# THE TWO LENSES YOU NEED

So, the rumours are true, mate. I only use these two lenses.
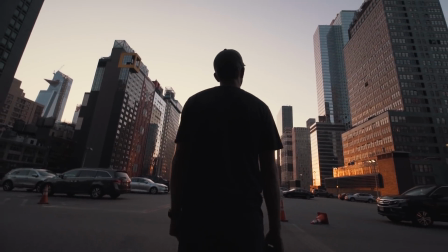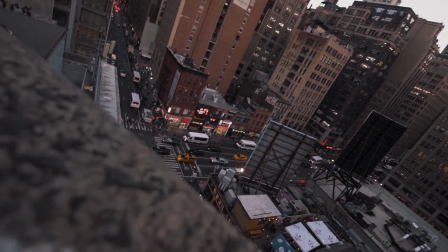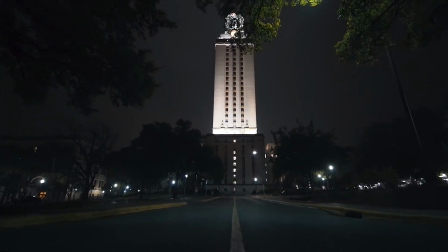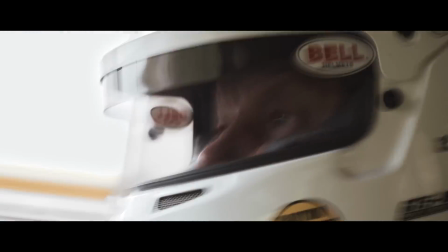Anyway, hold up. Sorry, it gets a little bit intense at times when I start editing music and that, but let's bring it back. What's going on, you lot? I hope you're all sweet. Yeah, so these are the only two lenses that I ever bloody use. And these two are the Canon 10-18 4.5.
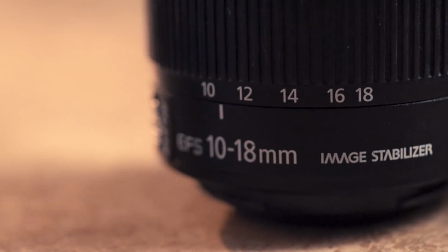67s
It's a crop lens, and everyone's like, why the hell do you use a crop lens on a full frame camera? And I'll get into that. And also the Canon 50mm 1.8, and they just so happen to be two of the cheapest lenses on planet Earth, which is always handy when you think about it. Now, there's a multiple of reasons why I use only these two lenses, and it's mainly because they give me a variation of focal ranges that allow me to tell my story exactly how I want to tell it.
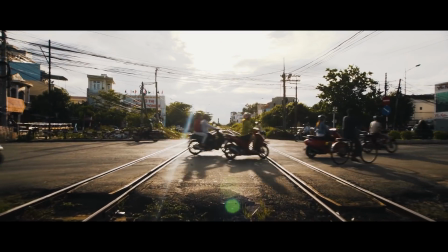97s
They allow me to get beautiful establishing shots that show a location, establish where we are in the scene,
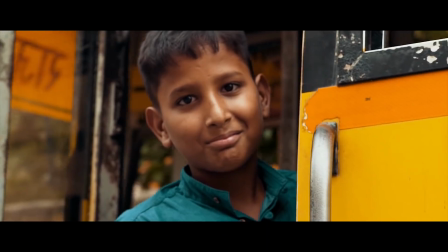103s
and it also allows us to get really close and tight up and intimate with our subjects so that we can show off some emotion. So I feel like people massively overthink their filmmaking equipment a lot of the times, and they don't really think about the story they're trying to tell. And for me, limited by these two lenses allows me to really strain and push my creative element when I'm trying to tell a story. When I'm limited to two different focal lengths, it really makes me think about what I'm trying to say in each particular shot, so I can quickly make a decision, right, do I want to go on a slightly tighter 50mm, or do I want to go wide, show the landscape, show some environment in there to help tell that story? So first up, let's talk about the Canon 10-18 4.5.
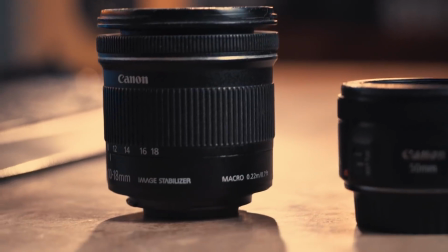144s
It is probably the cheapest wide-angle lens that you're going to find on the market, which is good for me. Now, it certainly isn't the sharpest lens in the world, but I really am not that bothered about sharpness. This lens is super lightweight. It's made of plastic. It ain't made of metal. The build quality is absolutely horrendous.
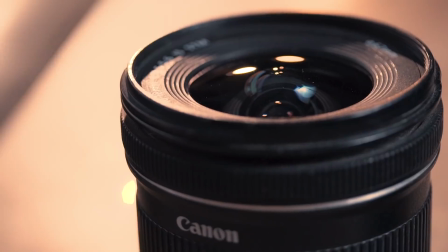162s
But I've taken this lens here, there, and everywhere around the world. I've chucked it about. It's been dropped in the sand. It's been taken on boats. And I tell you what, mate, I just do not care if I break this thing, because it only cost me 170 quid back like 4 years ago, and it's still going strong, mate. Now, obviously, I've got the focal range anywhere between 10 and 18mm.
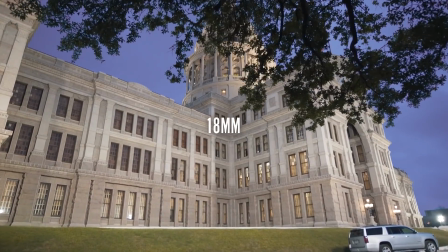182s
Mainly, I'm at 10mm, but sometimes when I want to go in a little bit tighter, just so it doesn't completely distort the edges, I'll go in at about 18mm. Now, a situation where I'd use the 10 to 18mm is when I'm trying to show off a landscape or establish a scene.
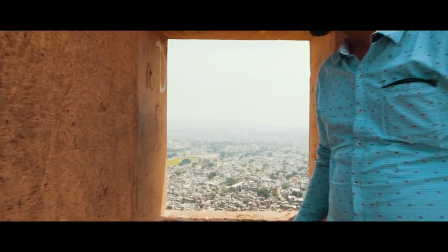196s
Using a wide angle really allows you to show the audience so much that's in the frame.
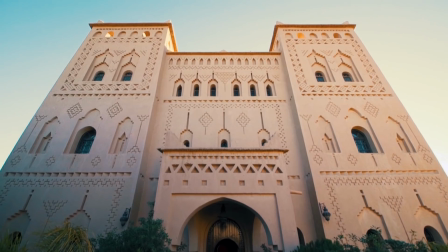201s
You can also show the foreground. I like to do this when I'm introducing scenes. I'll usually whack on the 10-18, push into a scene, establish where we are,
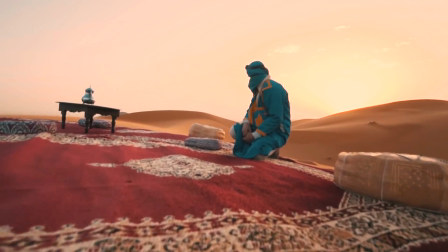210s
maybe establish the character, but mainly it's just about showing the audience what this film or video is about. I also use it to show scale, so when I want to make something look really, really big, I'll throw on the 10-18,
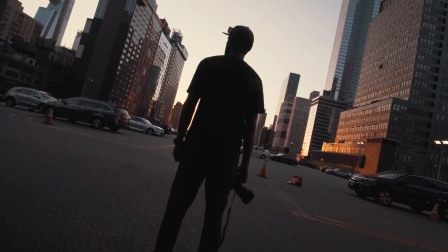224s
get nice and close to it, and it will actually exaggerate the size of whatever I'm shooting.
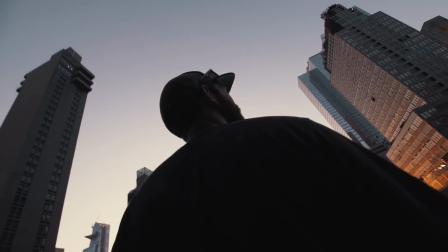229s
Now, the 10-18 definitely has some limitations. It only goes down to 4.5 on the old aperture, mate, and let's be honest, that ain't great in low light.
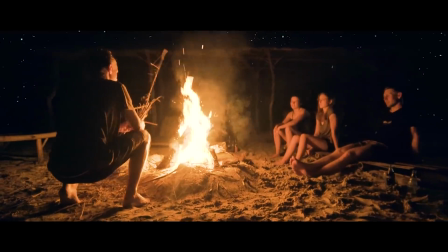239s
But the reason I'm happy to use the 4.5 is because I'm shooting on the A7S Mark II. That is incredible in low light, that camera.